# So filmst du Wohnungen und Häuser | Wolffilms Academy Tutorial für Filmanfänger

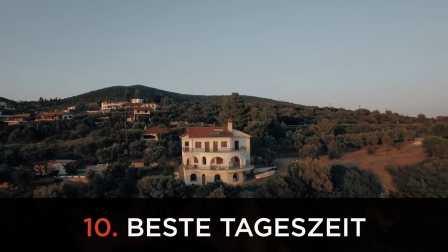(8:16)
Filme am besten auch nicht bei knalligem Sonnenlicht in der Mittagszeit, weil dann hast du wirklich Probleme bei deiner Belichtung. Von draußen ist es knallehell, von drinnen musst du da irgendwie gegensteuern.
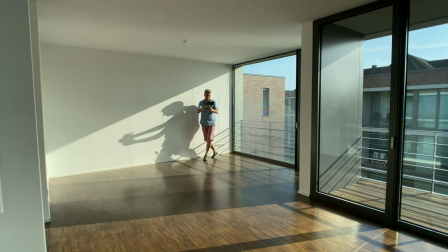(8:26)
Meistens hast du ja nicht die Möglichkeit, in einer Immobilie noch großartig irgendwelche Scheinwerfer aufzustellen, weil du ja den ganzen Raum als solches filmen möchtest.
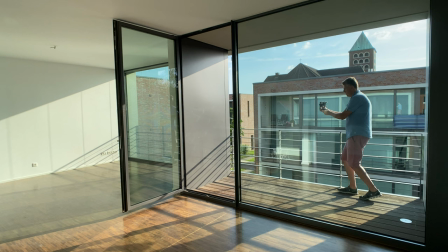(8:33)
Du kannst also maximal vielleicht nur die vorhandene Innenbeleuchtung einschalten.
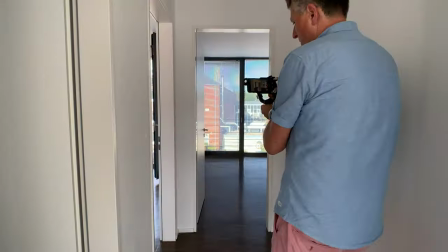(8:37)
Aber 12 Uhr mittags bei strahlendem Sonnenlicht reicht das oftmals nicht aus, um eine akkurate Belichtung zu ermöglichen.
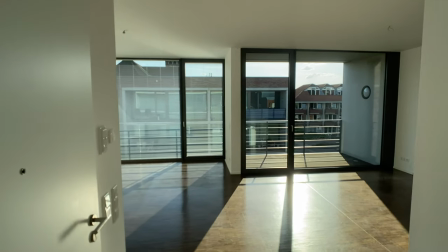(8:45)
Deswegen filme Immobilien viel lieber an einem bewölkten Tage. Dann hast du viel weniger Probleme bei der Belichtung und das Ganze sieht einfach viel wertiger und gefälliger aus. Also wichtiger Tipp, filme nicht in der Mittagszeit bei knalliger Sonne, lieber an einem bewölkten Tage, lieber ein bisschen später und idealerweise vielleicht sogar in der goldenen Stunde.
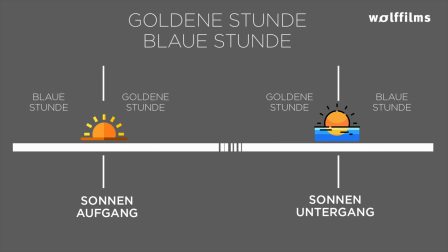(9:04)
Die goldene Stunde ist die letzte Stunde vor Sonnenuntergang bzw. die erste Stunde nach Sonnenaufgang.
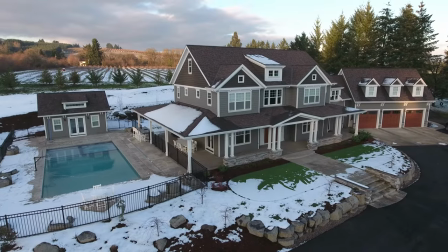(9:10)
Und hier hast du einfach ein sehr hochwertiges Licht, ein goldfarbenes Licht, was von außen durch die Fenster in deine Räume scheint.
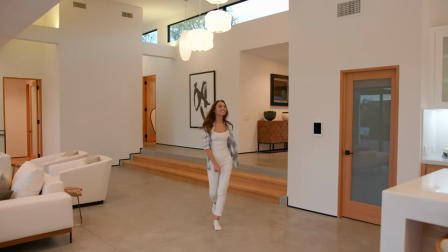(9:17)
Und dann sieht einfach alles gleich viel wertiger aus.
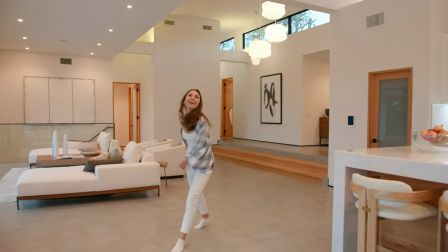(9:19)
Genauso, wenn du Außenaufnahmen filmen möchtest, film auch hier nicht in der knalligen Mittagszeit, sondern mehr so in den Morgen- oder Abendstunden.
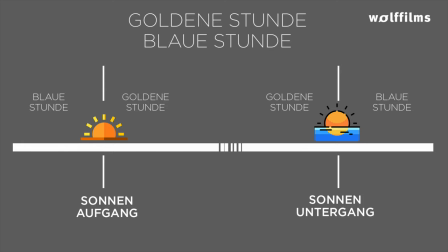(9:26)
Zum Beispiel aber auch in der blauen Stunde. Das ist die Stunde nach Sonnenuntergang oder die Stunde vor Sonnenaufgang. In der blauen Stunde hast du die einmalige Möglichkeit, Immobilien von außen so zu filmen,
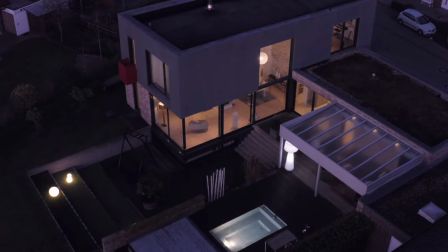(9:38)
dass sie noch gut erkennbar sind und gleichzeitig mit eingeschalteter Innenbeleuchtung sieht das sehr stimmungsvoll aus. Da kannst du wunderbare Immobilienvideos machen. Gerade vielleicht auch zum Abschluss deines fertigen Immobilienvideos so ein schöner Drohnenshot von außen deiner ganzen Immobilie, wie diese schön illuminiert ist, ist eigentlich nochmal so ein Highlight eines jeden Immobilienvideos, was sicherlich auch für den einen oder anderen Verkauf mehr sorgen könnte. Wenn du mit einer Drohne bei einem Außenshot um deine Immobilie fliegst, achte darauf, dass du keine Nachbarhäuser mit ins Bild nimmst. Alleine schon aus rechtlicher Sicht, aber natürlich auch aus verkaufstechnischer Sicht, weil du möchtest ja Freiheit einer neuen Wohnung, eines neuen Hauses verkaufen, sodass deine Immobilie möglichst freistehend dann auch präsentiert wird.
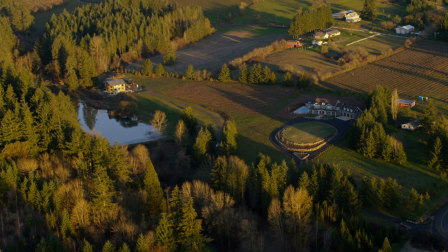(10:21)
Niemand will den Nachbar gleich 3 Meter neben seinem Grundstück dann sehen.
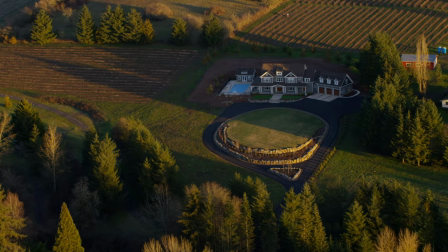(10:24)
Also versuche deine Immobilie so in Szene zu setzen, dass man wirklich nur dein Objekt dann sieht, was du filmst.
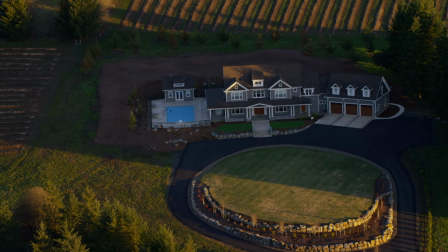(10:30)
Im Zweifel fliege mit der Drohne näher ran oder kroppe später ins Bild und versuche entsprechende Winkel zu finden,
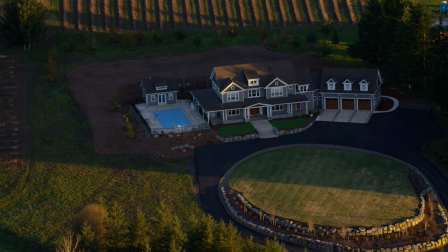(10:36)
sodass man eben Nachbarhäuser nicht in deinem Immobilienvideo sieht. Wenn du dein Immobilienvideo zusammenschneidest, achte darauf, dass du keine wilden Transition- oder Übergangseffekte dann hast. Dezente Schnitte, weil man möchte ja kein Reisevideo à la Sam Kohler machen, wo irgendwelche Strudel, Wirbel, was weiß ich immer Effekte dann zu sehen sind. Lieber ganz klare Cuts, vielleicht mal eine Überblendung von einem Raum in den anderen, aber ich stehe ja mehr so auf harte, kurze Schnitte. Allerdings dann auch so komponiert, dass das Ganze nicht irgendwie als sprunghaft oder störend zu sehen ist. Aber wichtig ist, wenn du ein Immobilienvideo schneidest, achte auf klare Schnitte ohne wilden Übergangsvierlefanz. Soundeffekte und Musik sind natürlich auch wichtig in deinem Video. Mit Soundeffekten kannst du ja die Übergänge vielleicht auch noch ein bisschen unterstützen. Zum Beispiel von einem Raum in den nächsten kannst du dein Video dann Szene 1 mit einer Speedramp vielleicht noch ein bisschen schneller machen, um schneller in den nächsten Raum zu gelangen. Und bei dieser Speedramp blendest du einen Wusch-Effekt ein.
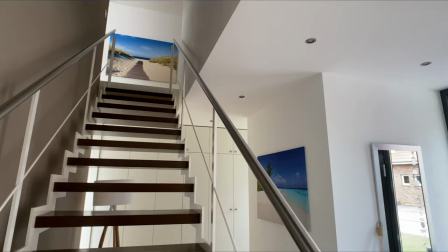(11:36)
Dann ist das ganze Video noch vielleicht ein bisschen stimmungsvoller, griffiger, aber das ist halt auch eine Geschmackssache. Ne? Also wie gesagt, nicht übertreiben mit solchen Effekten und Übergängen, aber so eine kleine Speedramp und ein entsprechender Wusch-Sound, den lasse ich mir auch in einem Immobilienvideo gerne gefallen. Bei der Musikauswahl solltest du darauf achten, dass du also nicht so einen dominanten Sound auswählst, der sich in den Vordergrund drängt, sondern so ein bisschen das schöne Hintergrundgeplätscher,
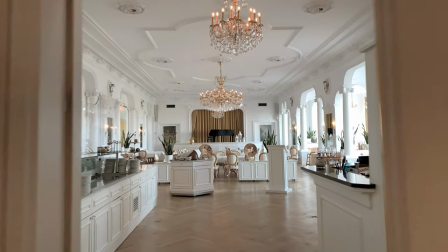(12:00)
eine schöne, melodische, stimmungsvolle Musik, die dein Immobilienvideo entsprechend noch von der Wertigkeit unterstützen kann. Storytelling ist auch ein Thema im Immobilienvideo. Geh am besten natürlich vor. Man bewegt sich durch die Haustür hinein, in den Flur vielleicht, geht dann ins Wohnzimmer oder in die Küche. Also wie man sich natürlich durch ein Haus bewegen würde, so würde ich auch mein Immobilienvideo von der Story aufziehen.